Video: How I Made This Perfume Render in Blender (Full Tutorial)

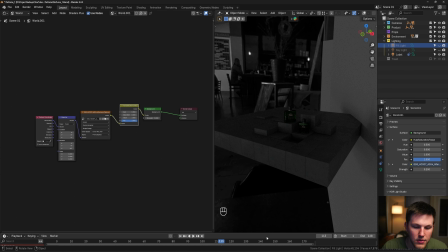(8:12)
But if you just basically set up an HDRI, again, for textures and materials, I'm using Grayscale Gorilla.
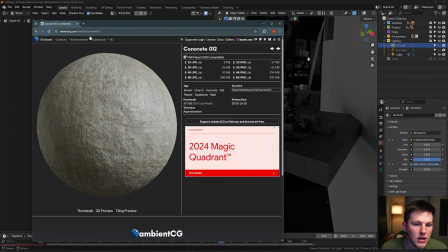(8:20)
If you don't have access to them, Ambient CG is one of my favorites for HDRIs and for textures. You can find a really quick tutorial on how to set up a texture or an HDRI. So yeah, in this scene, I'm using an HDRI from Grayscale Gorilla.
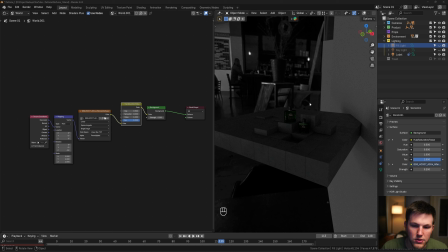(8:33)
I have it set to 0.2 to just kind of be a backward or just a backfill type overall light.
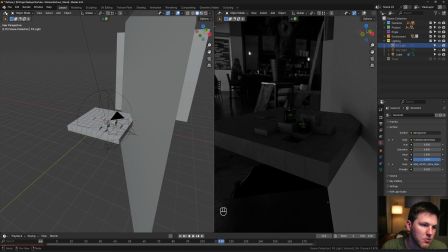(8:38)
And I'm also using it for the reflections in the glass. So I'm going to go back to here. So yeah, I'm going to go into camera view.
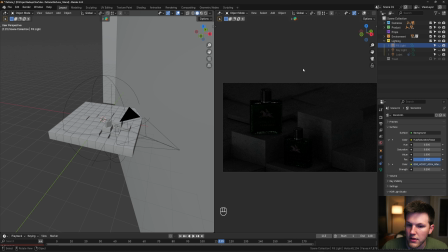(8:45)
This is just from the, all the lights turned off, just the lighting from here. So if I turn this to 0, completely black. So I'm doing some overall basic light. I'm getting some highlights on your glass. I'm also using it for the reflection colors. Just some different detail in there. Okay, the first light I would talk about is your key light.
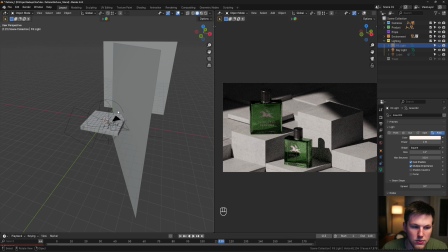(9:04)
I have it set to a very low spread. Oh, that's the wrong one here. If I grab this key light, it is set to 1. I'm also using a black body node to control the temperature. So if you go to your light and then you go to the shader editor, click use nodes.
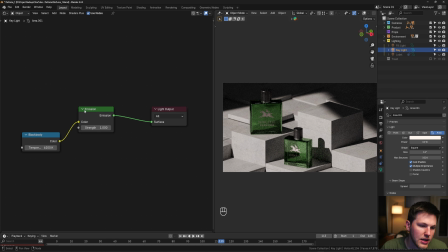(9:21)
Also, I gotta make sure I'm in object. You can set an emission as your color and then put in a black body node.
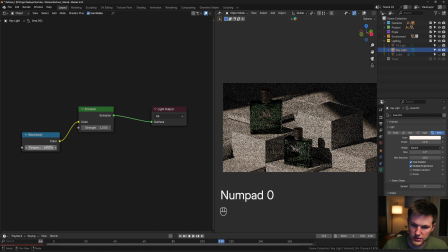(9:27)
And then now if I set this to like 4500, for example, it's going to look more like sunset or something.
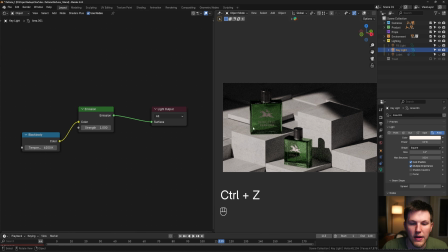(9:32)
So I'm just going to put that back. So yeah, this is the main light, my key light. I have it set to 1 degree, basically the spread, because sunlight is so far away that it basically is parallel sun rays by the time it gets to you. So it makes these really sharp lines as opposed to like a softbox or something that might be more diffused, like a 90 degree.
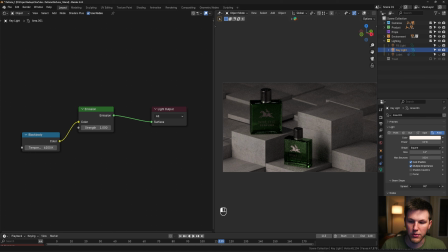(9:51)
And it's just the light's kind of going everywhere. So I leave that set at 1.
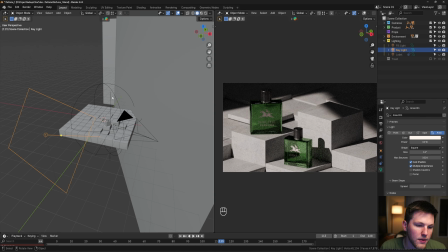(9:56)
That's the first light in the scene outside of your HDRI. And then the next light that I'm using is this fill light.
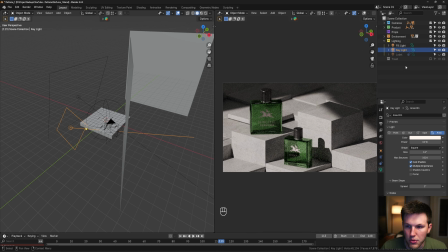(10:01)
I just kind of wanted to put some color back in this concrete. I did want it to be moody, but it was just really, really dark without this fill light back there.
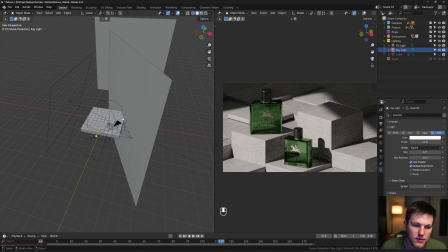(10:08)
So I'm using a fill light to bounce some of that light in. And then this last light is kind of an interesting technique.
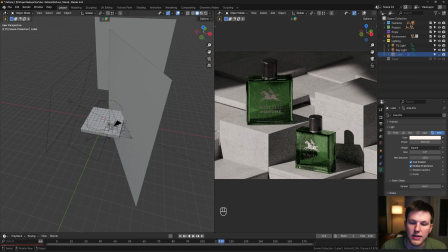(10:14)
I made this super simple label in Canva, just found some icons, set this up. But you can see I've got my light set up, but this metallic embossing really just isn't standing out at all. So I'm using this light, which is a label light, is what I named it, or labeled it.
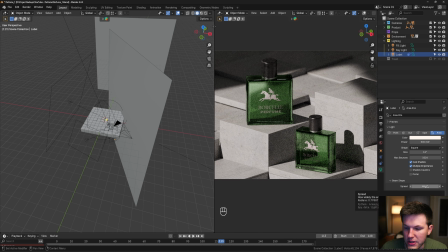(10:32)
So all it is I turned the spread down a little bit to about 45, and then I gave it a constraint. So if you go to your constraints, you can add a constraint. This is such a good technique. You really need to know how to use this. I gave it a track 2 constraint and then plugged in that glass body into there.
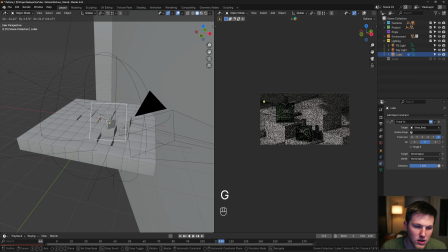(10:49)
And what that basically does is no matter where I move this light, it's always going to be focused on that label.
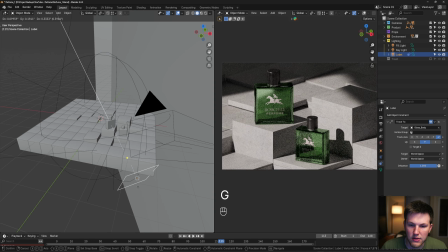(10:55)
And then all I did was rotate this around until I started getting a little bit of highlighting on my label and even on my bottle a little bit. I kind of liked having this highlight here. And so what that really does is it helps that to pop out and stand out from the rest of the glass.
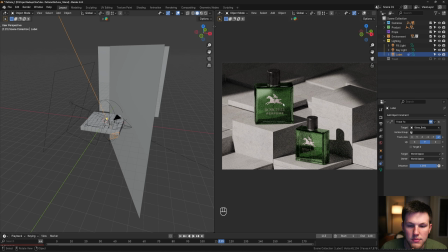(11:12)
So that is a key important thing. A lot of times you'll strategically be placing lights, especially for things that are very metallic or very low roughness. They're going to basically show up as black if there's not some light source out there that's bouncing off to show what that is.
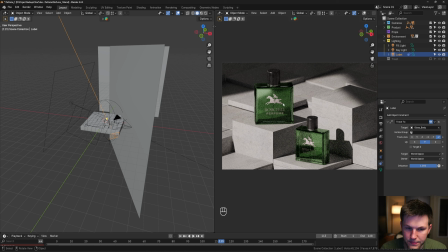(11:27)
So I would definitely recommend, when you get your product where you want it, don't be afraid or shy of placing lights in, tracking them to the specific area that you want, and you can rotate them around. There's tons of add-ons that do that also, but I really like the control of doing it manually.
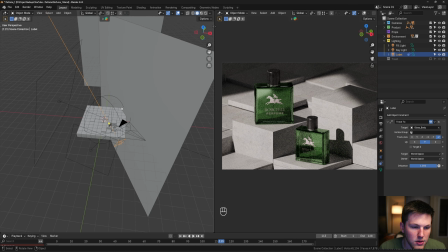(11:42)
So the other thing I would say to talk about in lighting is this plane back here.
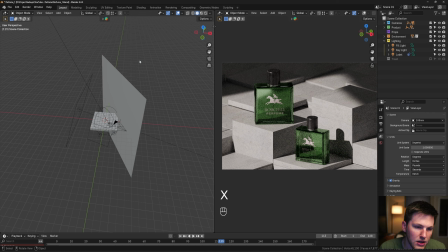(11:47)
I'm actually not really using it.
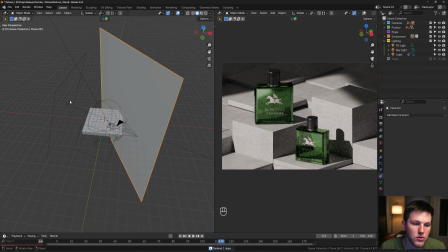(11:49)
I think I could just delete it. But I am using this bounce card to essentially bounce some light off back from the key light and from this fill light. And basically all I'm doing there is replicating, like maybe you set this up, but then the window's coming in, maybe there's a wall on this side and it would be bouncing light back, because without that thing,
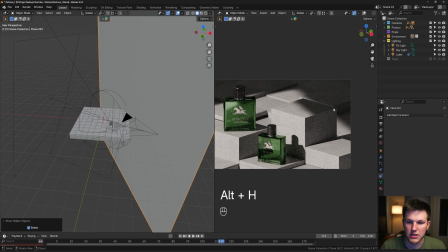(12:07)
it really is darker in that area. You can see how much light, if I hide that and unhide that, it's kind of providing back.
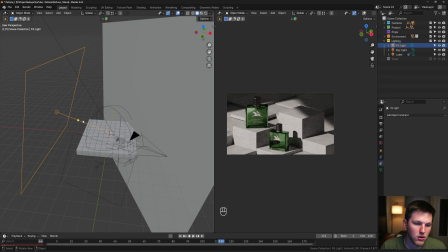(12:14)
So I did like that, because this is providing light that's stronger here as it comes across, but then this is bouncing back some of that to kind of help that be there.